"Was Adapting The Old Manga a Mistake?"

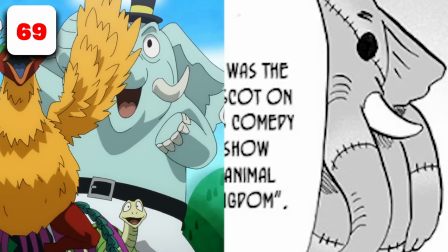The elephant also has stitches in the manga, with no pants or trousers or hat, but in the anime, he has all of these things.
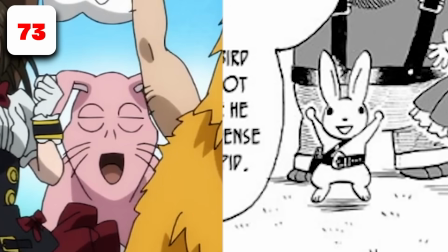The rabbit is 10 million times more cursed in the anime than he is in the manga.
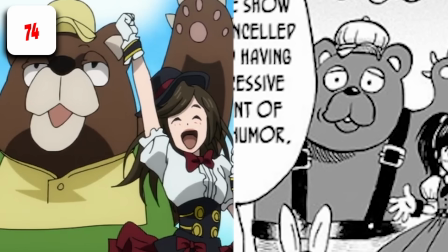The bear is more or less the same, except his dungarees are really different.
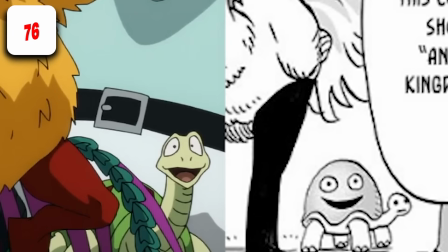Turtle is a far more realistic style than in the manga, and we also don't get to see the smile on the turtle shell.
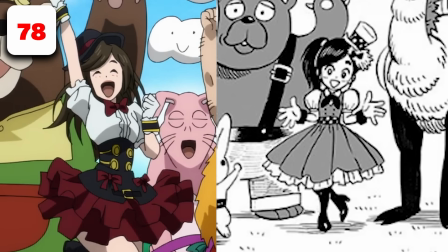But the girl is the biggest difference in this. The girl in the show is a child with a far less revealing costume.
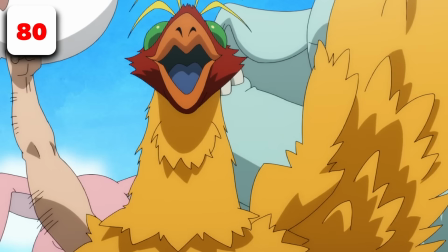The anime also adds this close-up to help the pacing.
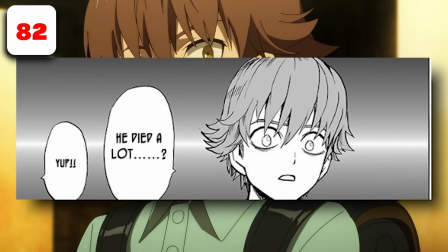Child Emperor in the manga has a feeling of dread that is very visible on his face, also being helped with the background. I don't know, I feel like this image is starting to put 2 and 2 together.
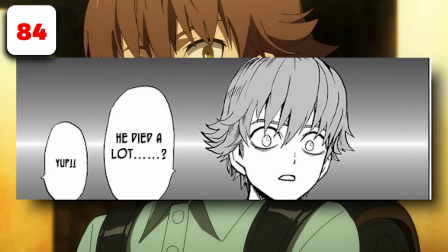Child Emperor in this particular panel feels like he's realizing what might just happen, but in the anime, he's far more tame.
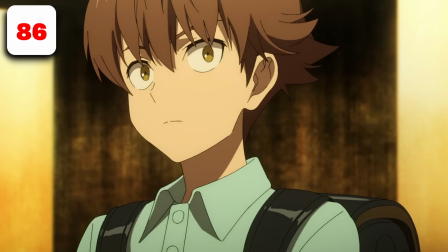A face basically unreadable, unknown emotion. This animation is also very different.
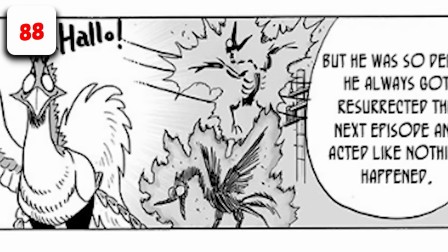See, in the manga, we just get him saying, hello, and then the birds burning with text bubbles to the right.
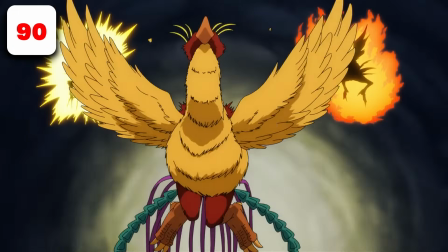But here, we get a close-up of the birds burning, and then him saying,
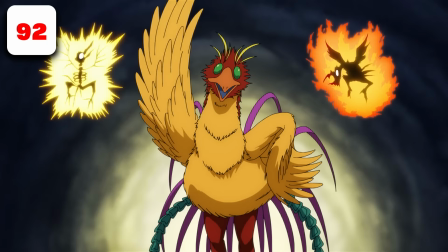hello, as he pops up from the center of the screen, with the animation continuing behind him.
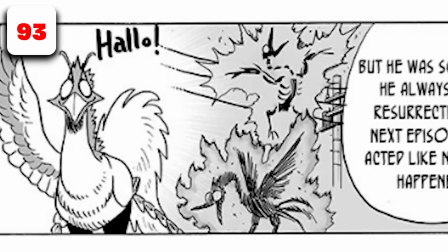Also, something that is very minor, but in the manga, when the bird is getting electrocuted,
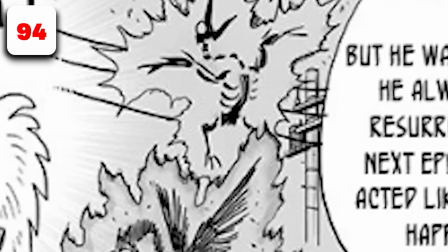we actually get to see power lines, showing that he's getting electrocuted by power lines, something that is not in the anime.
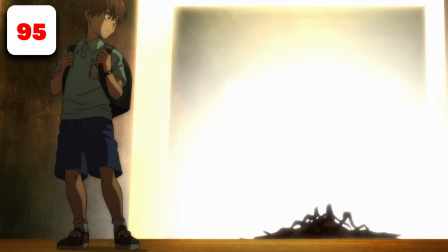I actually quite like this angle here, showing Phoenix Man's corpse being the thing that contrasts the shot more than anything else by how dark it really is, compared to the immensely bright background. I believe that this was done mainly because we're supposed to see Child Emperor realizing that this could be an issue.
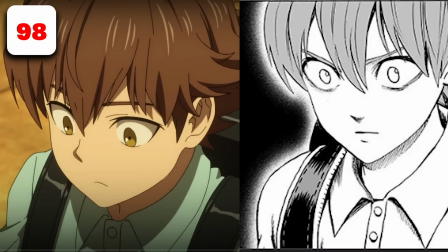These two shots are slightly different in the manga, not by detail, but only by angle.
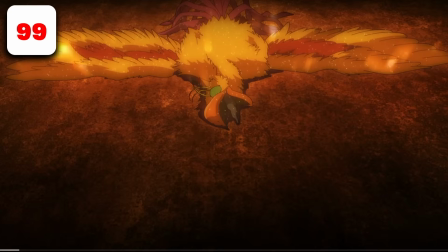This shot here of Phoenix Man's corpse starting to glow is not in the manga at all,
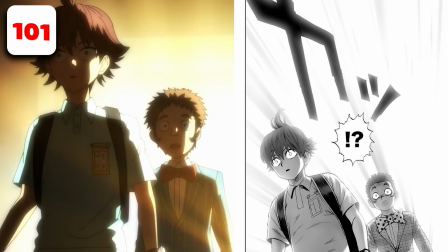as we cut straight to this realization panel of reacting to the shining light from behind them.
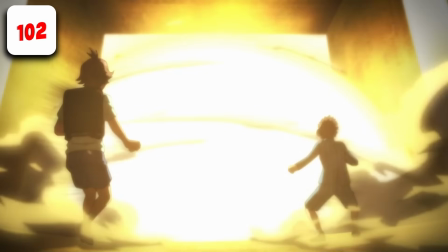We don't cut to this blast of light until we see Phoenix Man's foot step down,
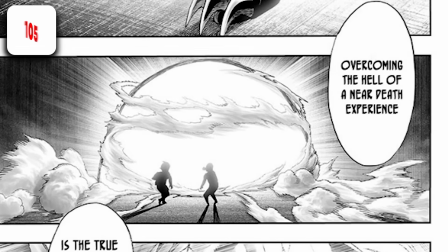and it's from a slightly wider angle than it is in the manga. The positioning of Phoenix Man's arm is slightly different than it is in the manga.
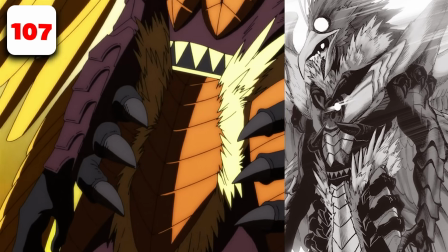They decide to insert the foot stepping here rather than before. There is a loss in detail in the design, but that is to be expected from an anime adaptation.
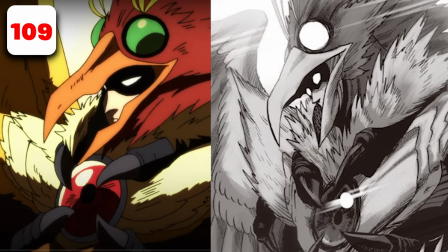But more or less, this design is pretty damn close to the original. As I said, in areas, his design comes across more as fluffy than,
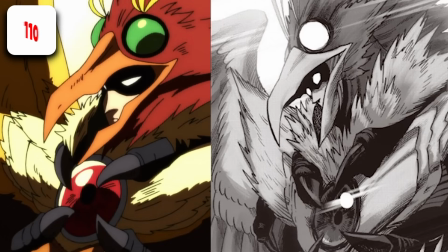actually having feathers like in the manga, because holy crap, Murata went all out with this design.
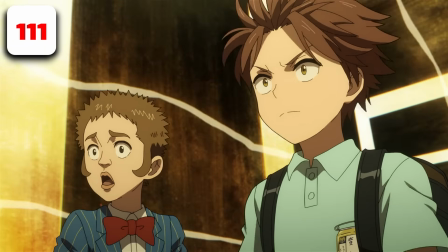But with that being said, it is pretty damn close. This shot here of them reacting to Phoenix Man spawning in is entirely original to the anime.
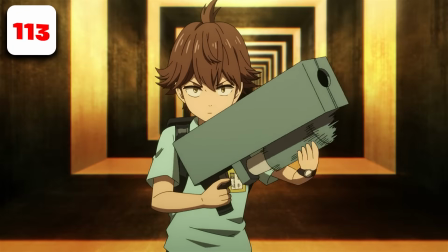This sequence of Child Emperor's bag exploding the top off in order for him to have a bird lime shotgun is entirely anime original.
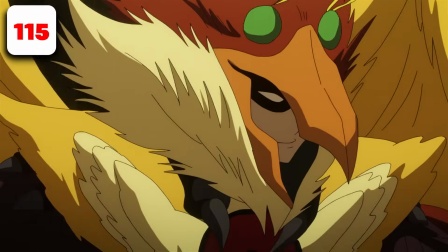The only part of it that is in the manga is simply the pose of him shooting it. This wind-up animation we get of Phoenix Man blocking the blast is only in the anime.
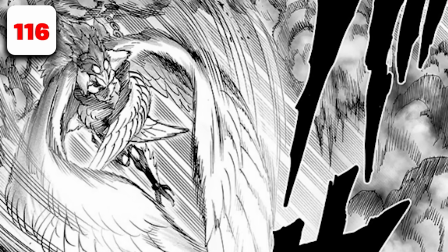In the manga, all we get is a flat panel of him blocking the blast.
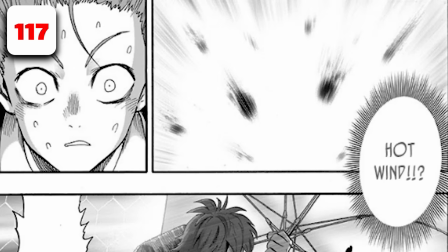We miss a close-up of Child Emperor reacting to this fact before they duck for cover using the umbrella.
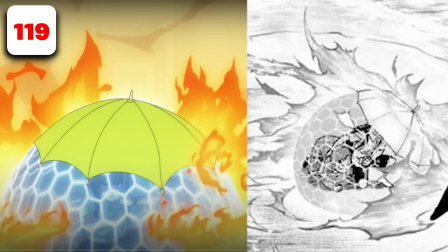How they choose to display them dodging the fire is vastly different than it is in the manga. Simply fire being all around the dome instead of being pushed up against it from the direction of Phoenix
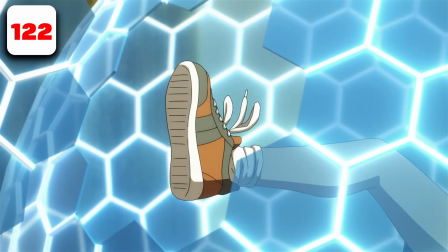Man like it is in the manga. This animation or sequence of him kicking the barrier is entirely original to the anime.
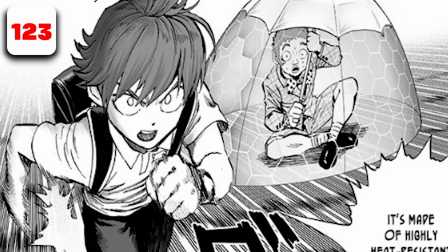Instead, we just see Child Emperor dashing off immediately with a hole visible in the barrier.
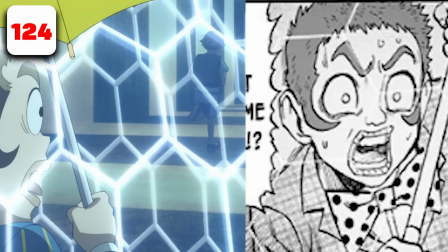This kid usually shouts this to Child Emperor simply with a panel facing him,
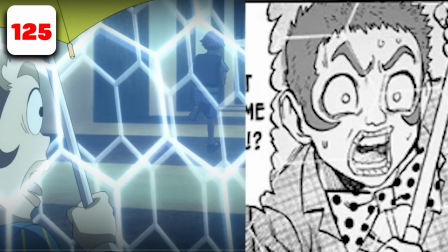but here they decide to show Child Emperor running away from the child while he gives this reaction with Phoenix Man in the background.
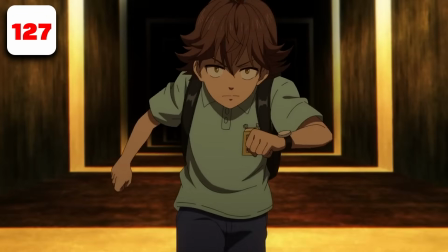Not present in the manga at all, nor is this front-forward facing running animation from Child Emperor, also anime original.
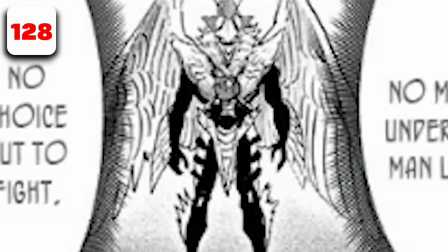We miss this panel of Birdman's reaction to all of this, which is, he does basically nothing.
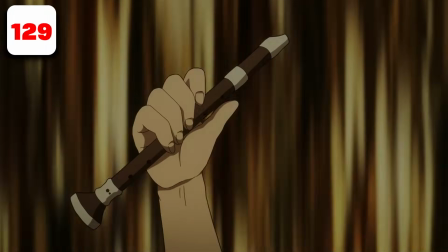And I gotta say, this sequence of Child Emperor pulling out his sword, shield, and arms is pretty cool.
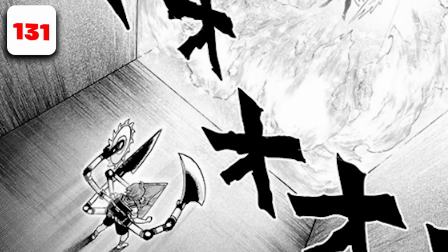The fire hitting Child Emperor's barrier is taken from a vastly different angle. Not to mention multiple times in the manga that Murata forgot the Child Emperor is supposed to be holding a plasma sword.
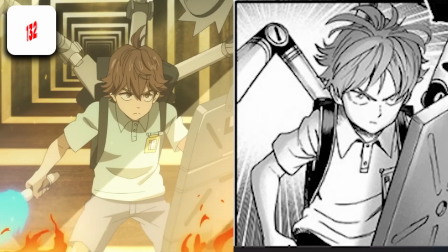This shot here is vastly different than it is in the manga too. We don't actually get to see the barrier visibly in front of Child Emperor in the manga, but here we do in the anime.
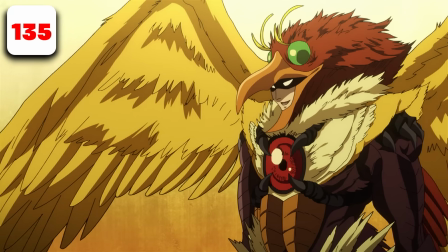And they've corrected the fact that Murata forgot to put in the plasma sword. This panning shot of Phoenix Man isn't in the manga, as we just simply launch straight into his attack.
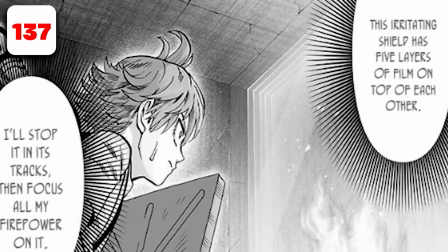Not to mention the anime skipped over a panel of Child Emperor monologuing,
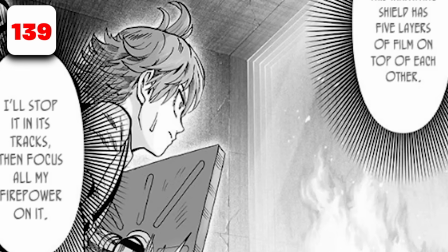giving us more information on the quadruple layer barrier that he's put up for these flames and Phoenix Man.
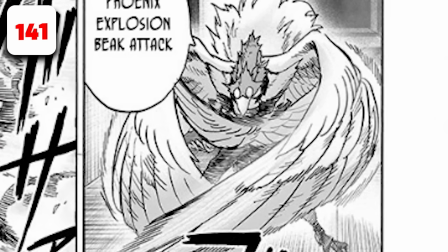However, this collision, this break in this attack are vastly more detailed in the manga.
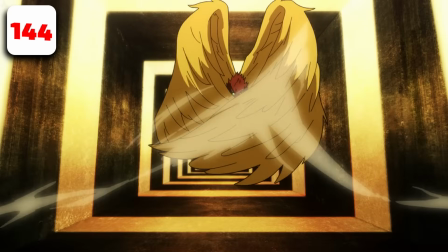Although we get just Phoenix Man putting his wings in front of himself, blasting off in a straight line,
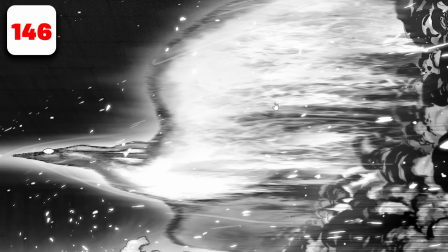destroying those barriers, and then this fucking beautiful panel.
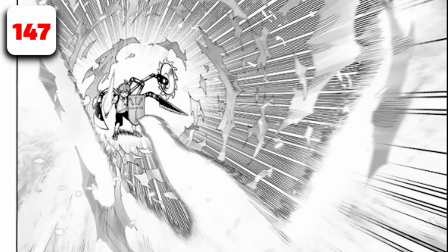They also skip over this panel of the Phoenix dash towards Child Emperor,
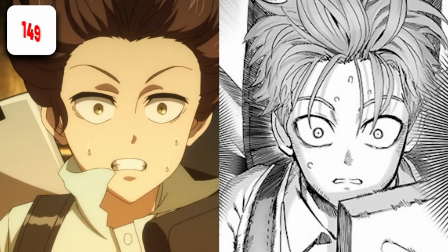instead cutting straight to this panel here of his close-up shot and the impact into his sword, showing that it fires him back,
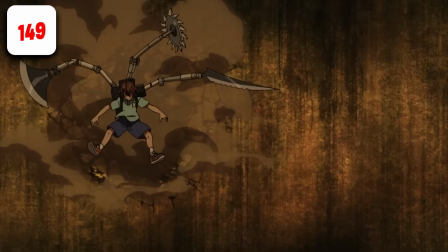hitting him in the ribs and launches Child Emperor into a wall. Now the wall is very different than it is in the manga.
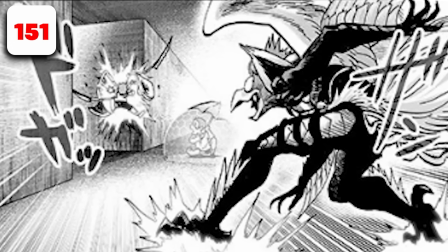See, in the panel we get to see the kid in the bubble behind while Phoenix Man is recoiling from the attack,
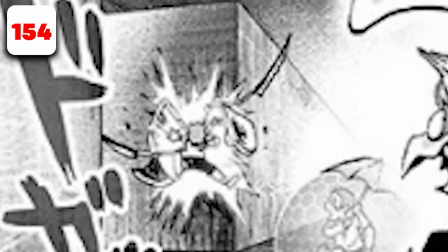sliding towards them, but Child Emperor launches into the corner of a corridor rather than just a plain Jane wall all by himself,
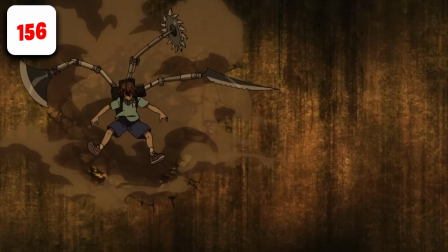instead showing the kid's reaction in a close-up like this.
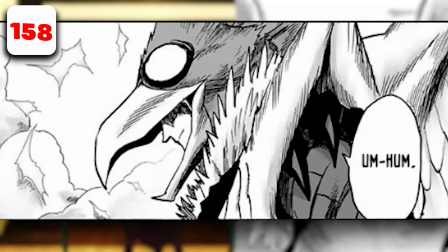Here we skip over a shot of Phoenix Man that is taken from the side rather than front on straight away, replacing it with a zoomed in shot of him talking.
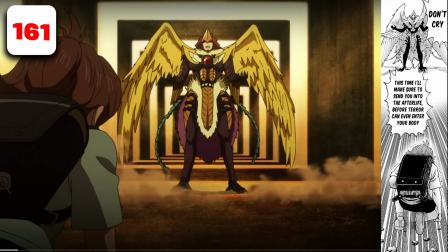Now using a similar shot to the panel they skipped over before. This is more or less the same, just simply the angling of the shot is slightly different.
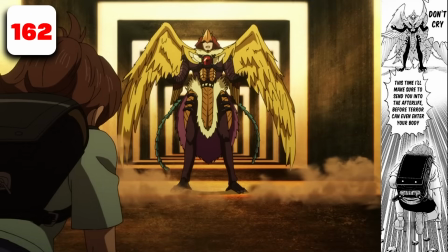Child Emperor is supposed to be in the center of the screen, while Phoenix Man's monologuing also at the center of the screen, but just further above him. But because, they have to change things from the anime to the manga, they've decided to make this more horizontal.
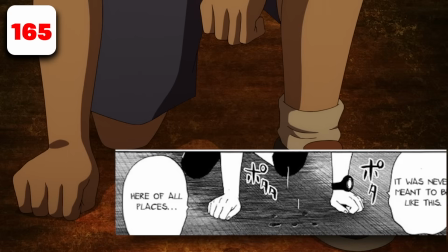A bit of a golden ratio going on. on here. These few sequences or shots are actually really close to the anime. The only main difference I could honestly point out is that his foot isn't supposed to be like this.
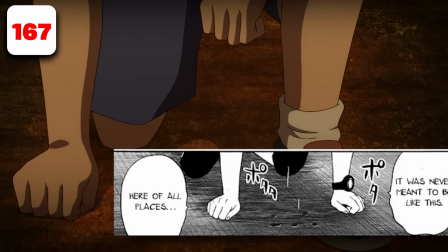He's not supposed to be on one knee. He's supposed to be on all fours, crying.
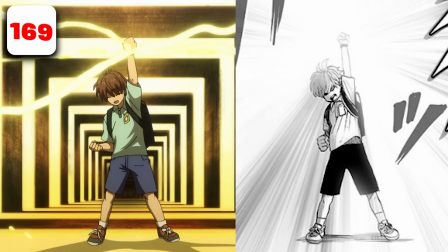His watch is slightly lost a bit of detail, but the rest of the sequence adds a lot more with its background and other effects.
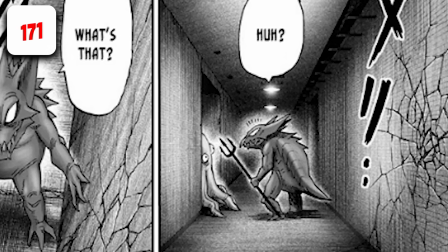We miss 2 panels of monsters reacting to the fact that a wall is starting to be drilled through.
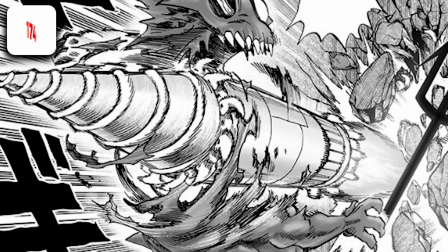Said drilling through the monster, evaporating him.
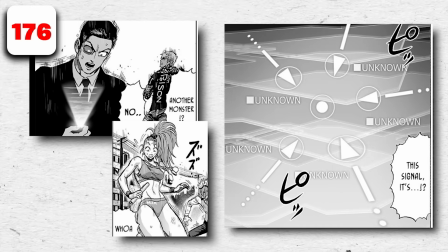A-class and below heroes reacting to the seismic activity with 3 different panels, only then to cut to this shot, which is a different angle in the manga.
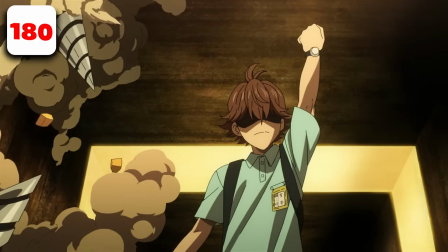Here we pan into each one, which, you know, makes a interesting camera movement and a panning shot that actually makes sense for once,
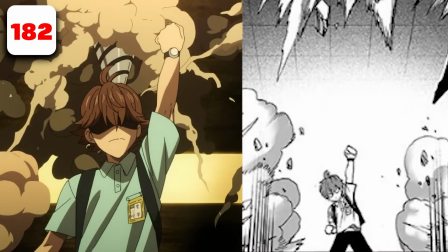but is far more zoomed out in the manga, showing all the visual information immediately.
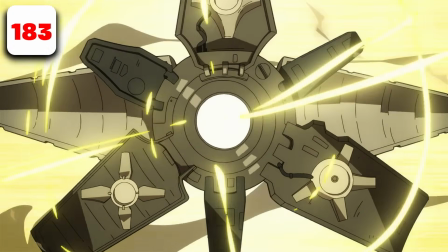This sequence of them showing how it opens up and how it actually moves is so interesting.
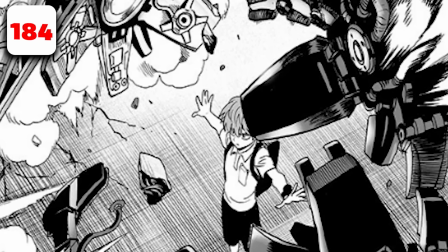This is why you want anime, to see the transition points between the panels.
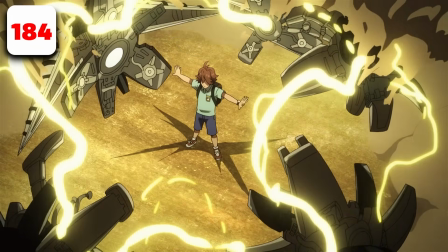Murata's art is so friggin' detailed, but sometimes you're left wondering, how did that actually transition from one panel to the next?
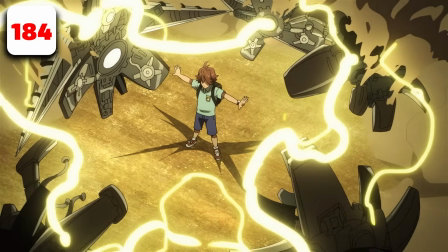And this displays that beautifully. The only difference I could really spot with this is that there's less rubble here when the mech is being assembled,
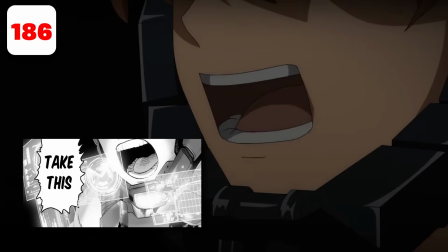and then when he shouts, "Take this," there's no holograms visible, which there is in the manga.
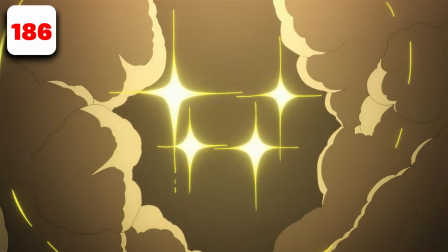This sequence here of shining through the smoke and the hand going forward
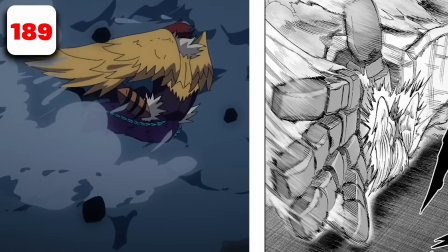to punch Phoenix Man is entirely anime original and actually isn't in the manga. Instead, in the manga, we just get a swiping huge hand swat Phoenix Man out from this smoke.
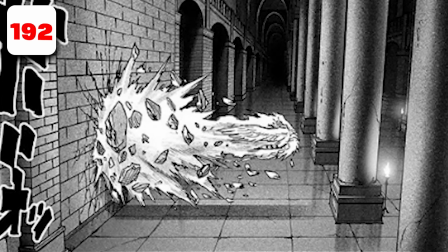We see his reaction to this impact, and then from a far more zoomed out angle and perspective,
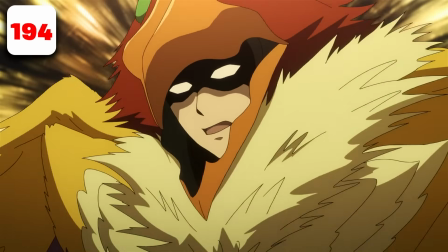see him shoot through this wall and then a pillar. In the anime, we get him breaking through the wall from a far more close-up perspective,
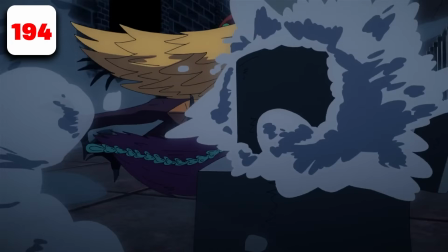and then breaking through another thing, which wasn't very visually obvious to us, to be honest.
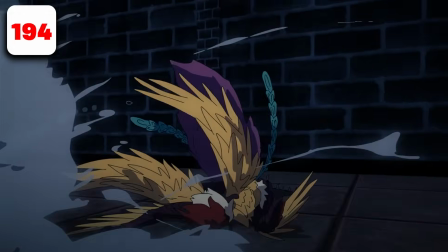It wasn't too clear as to what he broke through there. That is until he bounces off another pillar, going through it and bashing right into the wall.
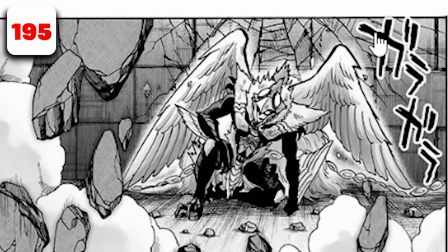Instead of getting this shot of Phoenix Man falling to one knee as rubble falls behind him,
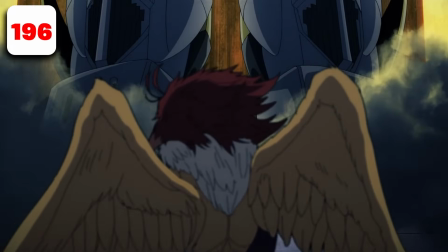we get an immediate kick of the foot to add more perspective to the size of the mech that's about to be revealed.
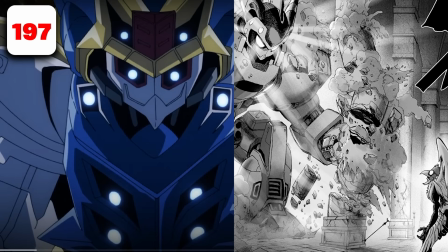But with all that being said, the shot of the mech being revealed, the full panning shot, is vastly different than it is in the manga.
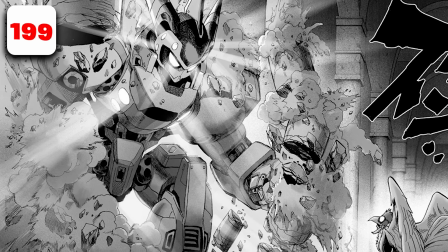See, in the manga we get this. So a few things are different. The perspective is entirely different.
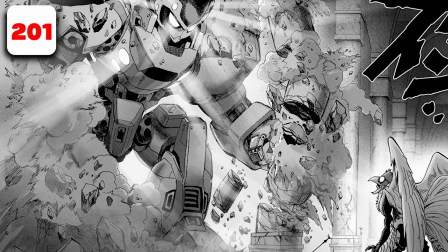The 2 pillars that Phoenix Man went through are completely destroyed now as Child Emperor enters the corridor.
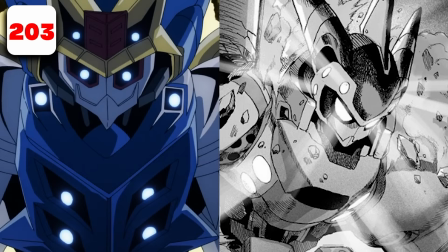Not to mention, the mech is an entirely different design.